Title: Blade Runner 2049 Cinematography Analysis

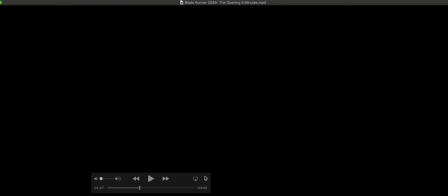All right, this is an analysis of Blade Runner 2049, starting from the opening shot and continuing.
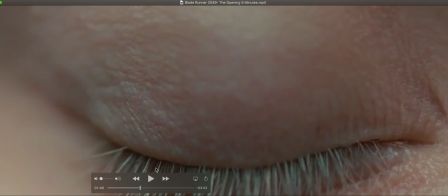I'm going to start with the opening shot. It's an extreme close-up of an eyeball.
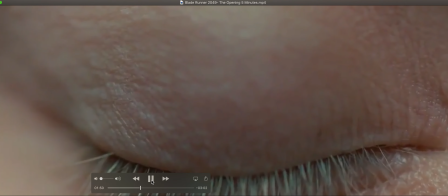The camera is slowly zooming in, and as it zooms in, the eye opens.
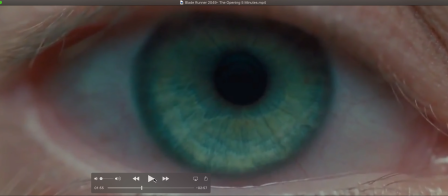And it's a good way to open a film, but I think it's a little bit more than that. One of the central themes of the film is about consciousness and the soul, and what it means to be alive. and looking into the eyes is the window of the soul. So I think that the symbolism here is partly that, partly awakening, partly consciousness.
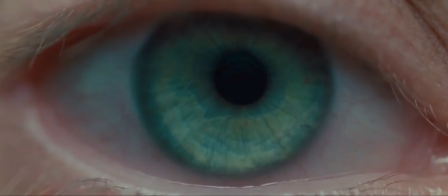You know, the transition from eyes closed to eyes open is a good way to open a film. And it's never really established who this is, whether it's a replicant in the film, it's an artificial human or a real person's eyes.
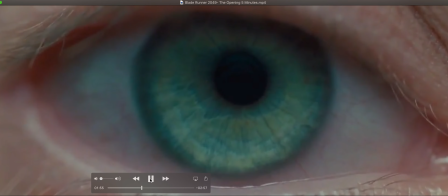And I don't think that anyone could tell the difference because of the way that they're built. And then it transitions to a completely different shot.
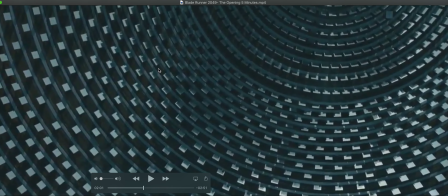This is an exterior shot. It's hard to tell exactly what it is, but you're flying above a solar panel array.
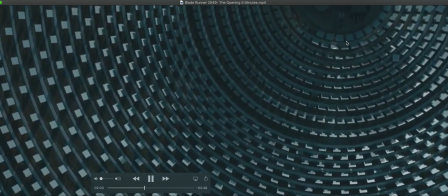And the camera is dolling forward while it's tilted down to reveal the scale and the scope of this array.
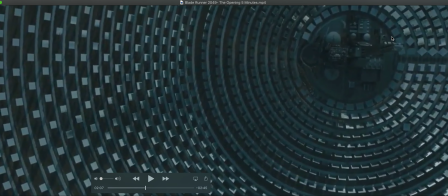But the shape of the eye is still there. So there's a transition from the visual shape of the eye to the visual shape of this opening shot, but it's something completely different.
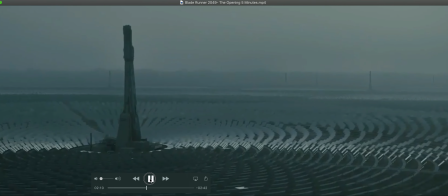It's showing you a solar panel array and the tower that collects it, presumably. Then it shifts to a more traditional view so you can understand what it was that you looked at. If you didn't see it and understand it the first time, it was a little bit more abstract. This shows the tower,
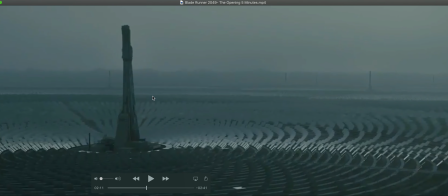the mirrors, some reflection coming off the mirrors, and these are things that exist in real life, but when you see in the background, especially in some of the other shots, you start to see that there's more than just one, that they're stacked next to each other in a vast landscape, which is really best revealed in this shot,
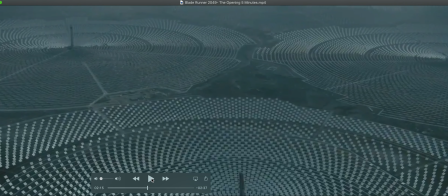this tilting up shot that's tilting to reveal not one,
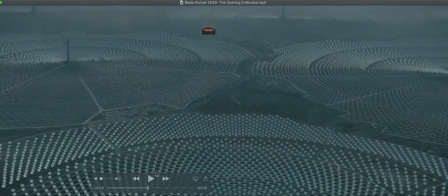not two, not three, but four, five. The skimmer flies over the top, and that's where you're getting a lot of the other shots from.
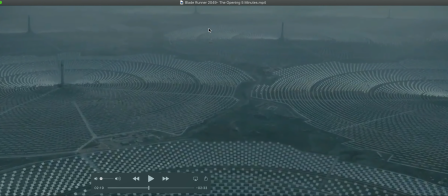Now, one, two, three, four, five, six, seven.
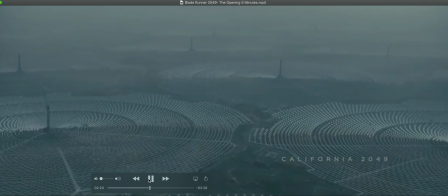Continues to tilt up, and he kind of reveals a very smoggy, polluted-looking world, and it's California, 2049, which is revealed in text.
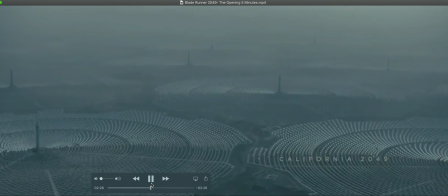and that shot really says a lot about the world and a lot of this is all world building.
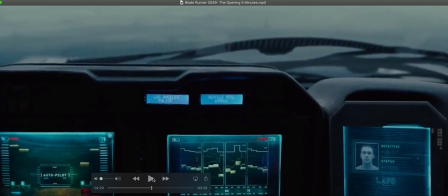The flying cars, the large-scale solar panels, the fog, it's all starting to paint a picture. Then it shifts to the interior of the skimmer, remove this out of the way. And if you're watching, you can see it's autopilot. Los Angeles police is established twice. The characters here, introduced, you see that it's a detective.
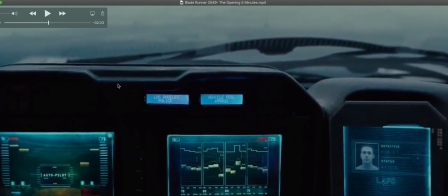And you're inside the skimmer, there's some slight bob to the camera movement And they did that to make sure it still felt like there was movement.
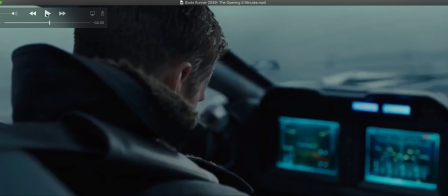Because in a car, even a flying car, there's going to be a little bit of a bob. And you can see that here. And that bob continues to this close-up shot behind the back, over the shoulder. And it shows the main character asleep. And that's kind of a good action to start out. You know, that the main character is bored by the flight and not interested in looking out the window or seeing the world.
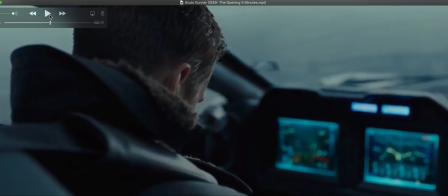Or they've seen it before. Or it's just so drab and dull. Why bother? Again, you know, all these little things paint a really strong picture at the beginning of this film.
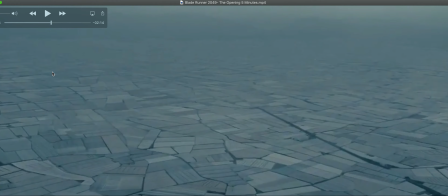And the next shot goes back to an exterior shot. Now we're not looking at solar arrays anymore. What we're looking at is agricultural land. And again, a lot more of that fog. And if you add up the solar panels and the agricultural land, you know, it's basically revealing more support structure.
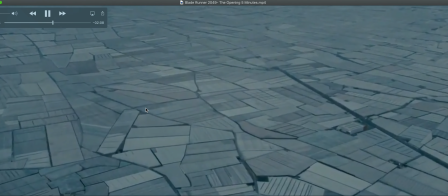There's no cities around, but it's got to be supporting a vast amount of humans. You've got the agricultural land.
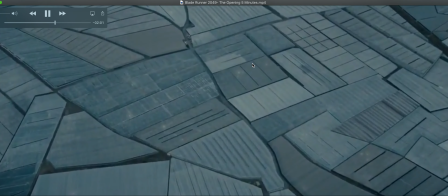You've got the solar power. and in this one you start to see some reflections of a possible hint of the sun shining through the clouds.
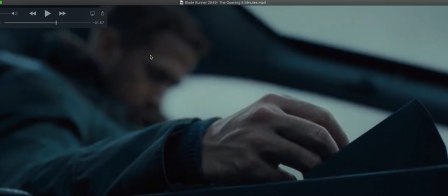Then it switches back to a close-up. This shot shows the hand more in focus than the rest of them, still kind of leaving some of the character to be revealed. Another action is about to occur, and that's the waking up moment.
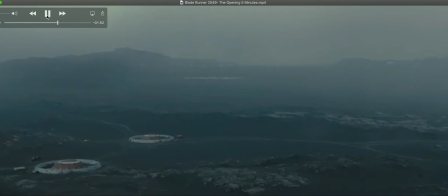It lets the viewer know that we may be transitioning to the final destination of this flight.
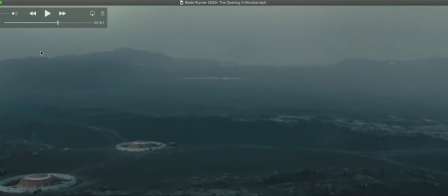The next shot goes back to an exterior shot. it's still dollying in or flying forward but what it's doing is it's revealing another more barren landscape
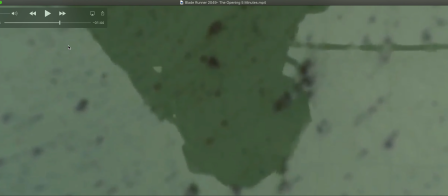and different structures and it's not exactly clear what they are but then the next shot cuts away to an interior shot it's a medium shot because what you're seeing is a reflection of a person in a suit reflected in a green pool and it tilts up again
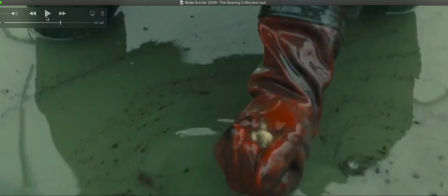to reveal a hand in the pool so the person's right there and the hand is showing you what that pool is about,
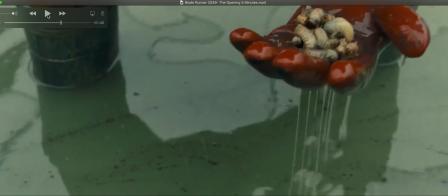and it's worms, and it's a protein farm, and that's established later in the film, but that's showing you what it's doing to support the city.
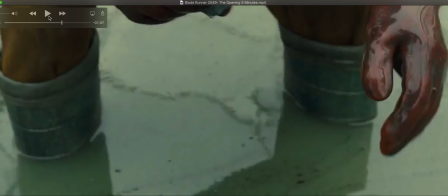It's got protective gear as a detail all around,
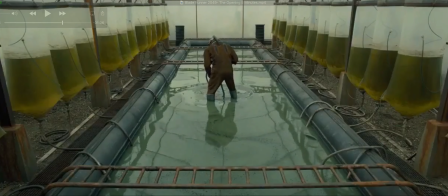and then they give you more of a long shot or a medium long shot, I'll call it, to reveal the scope of the operation, the pool, the tubes, the green liquid that's being fed in to give nutrients to these creatures that are being bred.
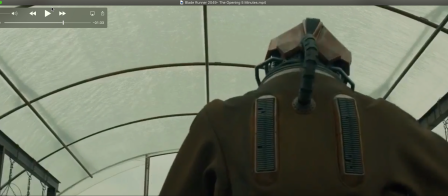Then it switches to this shot. It uses a silhouette here through the translucent sky, kind of like a greenhouse.
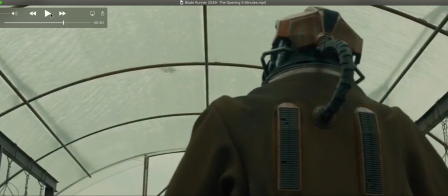And you can also hear a really strong audio quality. And he sees the skimmer flying low nearby.
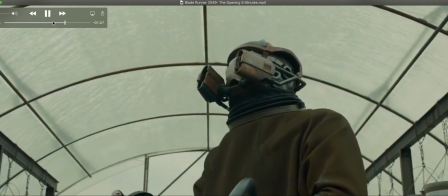Could just be going by, but as this is a movie, this is more important.
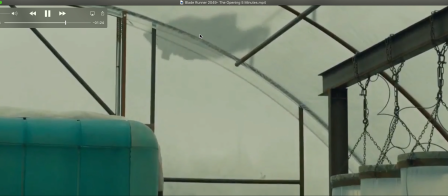And the next scene, the camera's craning down to follow a closer shot of that silhouette of the skimmer landing.
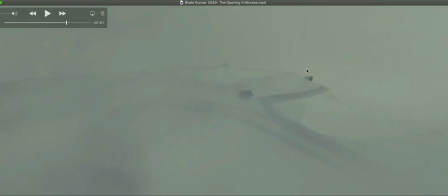And you see a lot of smoke coming up. And then it switches to the exterior of the skimmer.
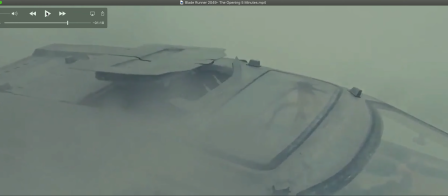A lot of smoke in there, trying to kind of keep it all shrouded to hint that it's landing and the gases are expanding.
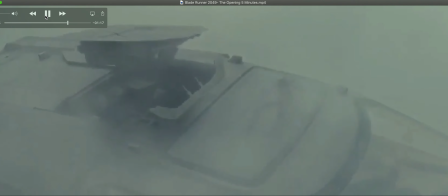And then this piece detaches. It's a drone that takes off on its own and starts to fly.
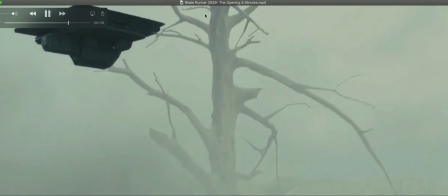And as the camera cranes up to follow it, it reveals another detail of the set, which is the tree.
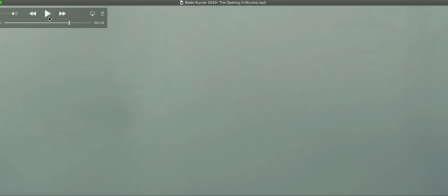The last shot of this opening is a static shot. It's a long shot.
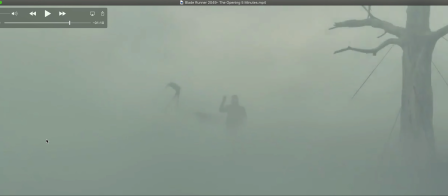And you basically see two silhouettes, three, the details of the skimmer partially revealed by fog, the silhouette of the main character. Still, you haven't seen them in full detail. And then this tree, which is another piece of the world building. So if you go back to the beginning, we've got solar panels for energy, we've got agriculture for food, and we've got these things,
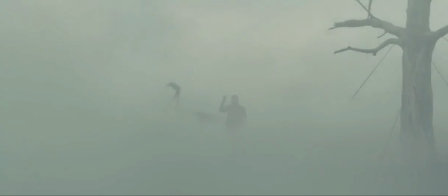these worm farms for meat, and the smog and the grayness of the world,
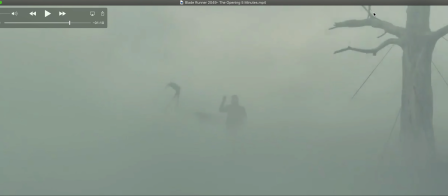the flying car, and then this tree, which if you look closer, it's dead. There's no branch, there's no leaves, there's no small branches, and it's actually being held up by wires. And that's another important detail that plays later into the story.
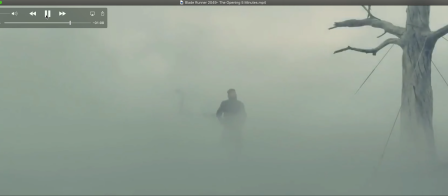So in the first 16 shots it does a really good job of establishing the world and revealing the main character without giving away too much.